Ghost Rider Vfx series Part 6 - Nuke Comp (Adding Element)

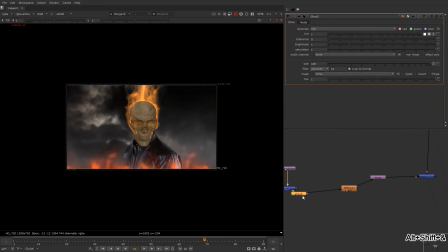12:34 which would be like something this. And definitely we need to get rid of some kind of saturation, it's too red. So let's just kill slightly red over here,
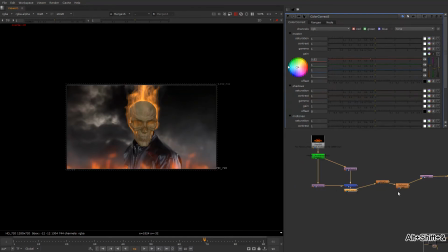12:49 just a little bit. Okay, now we're gonna match the fire, both of them.
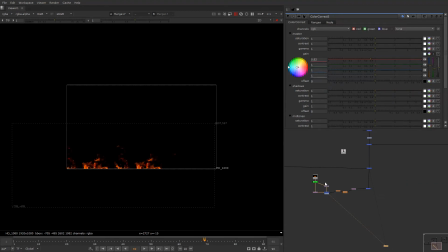12:55 Just before that we're gonna check the performance, which is the speed of the fire. So let us just play it. So this is quite slow, we need to retime it so that it matches the actual footage of our.
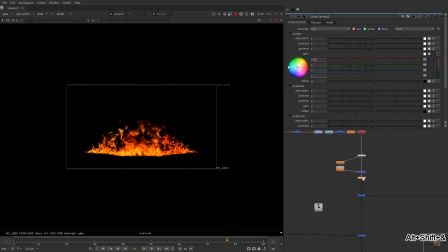Let us just add a retime, most probably like 0.5, 1.5,
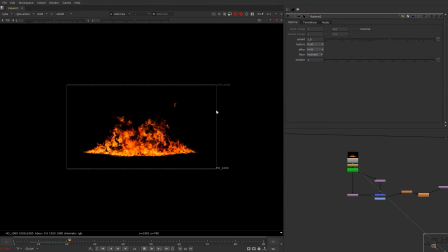13:24 and always keep the filter nearest so that it has a pretty much good filter.
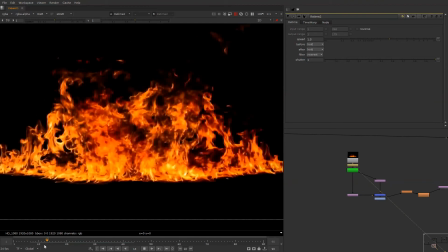13:34 Still this is slow, so let us just increase more.
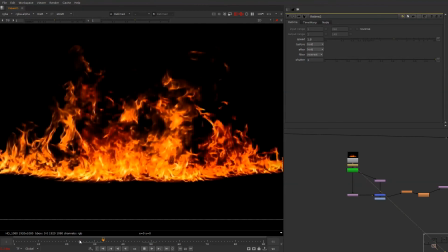Well, this is kind of good, slightly speed, there is a speed over here, so we'll add this over here.
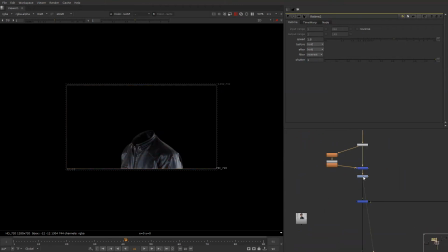13:58 Let me precom the scan actually, which is getting too heavy right now over here. We'll precom this, and so that we have less buffering on every frame.
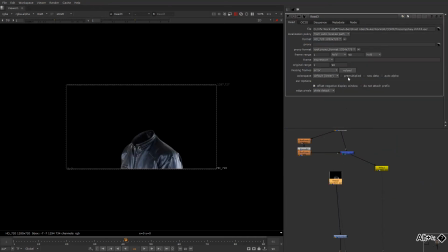14:18 So the precomp is rendered, and it has alpha as well.
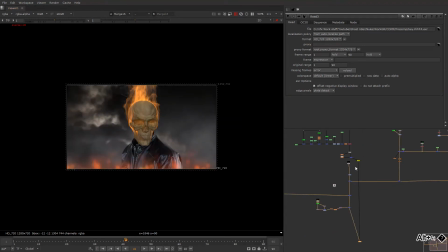14:23 So let let's get over here in comping, and we'll add a color to the fire close to a FG,
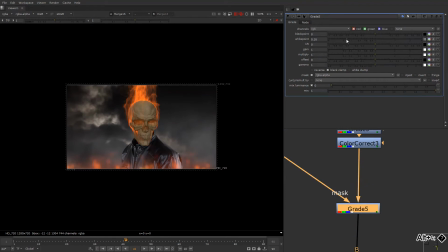14:43 which is this, and definitely some brightness, and we're gonna lose the contrast for now. Yes, and
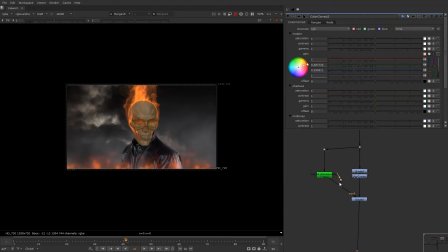still it's slightly glowy, and we need to work on this glow later on. And let's go here.
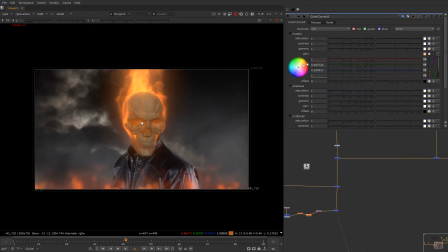15:18 So what are the missing things right now is there is less glow on the head over here where the fire is coming off from here. So we need some kind of glow like this in this region as well of the head.
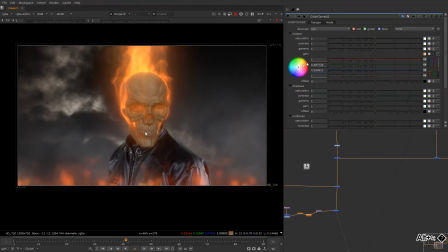15:33 And we need to slightly get this thing dark.
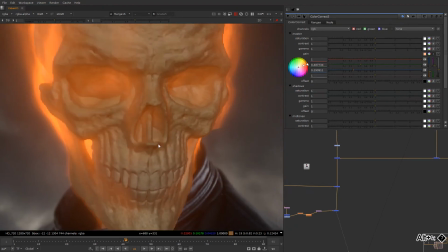15:36 This is looking too much speck, and there is less amount of dirt on this skull, so we'll add some kind of dirt as well to the skull, so make it look
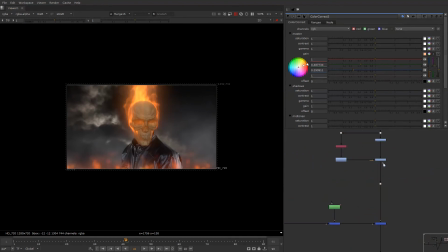15:48 much more realistic. So what we want to do is take the gray node, and we'll take a noise as well. So there is a render which we have is UV.
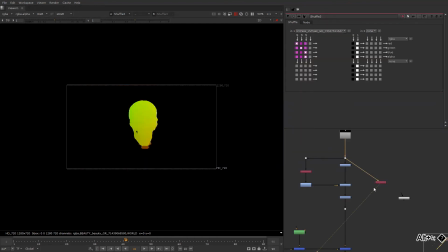16:02 So UV, what it's gonna do is it's gonna just help us place this texture,
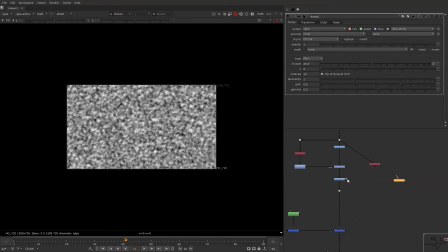16:08 which is like some kind of dirt right now for me, which I'm thinking, and we'll use this as an ST map. Okay, so this becomes our ST map right now. As we can see,
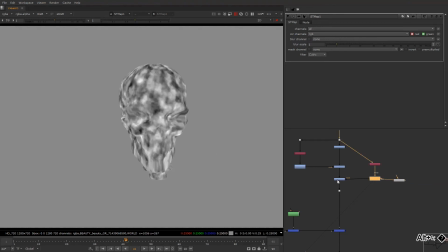16:21 the texture is placed over here, so we can add a dirt to a skull slightly,
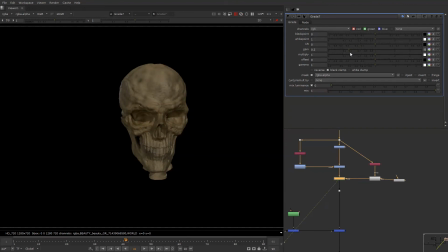16:27 some kind of variation like this, and we're gonna blur this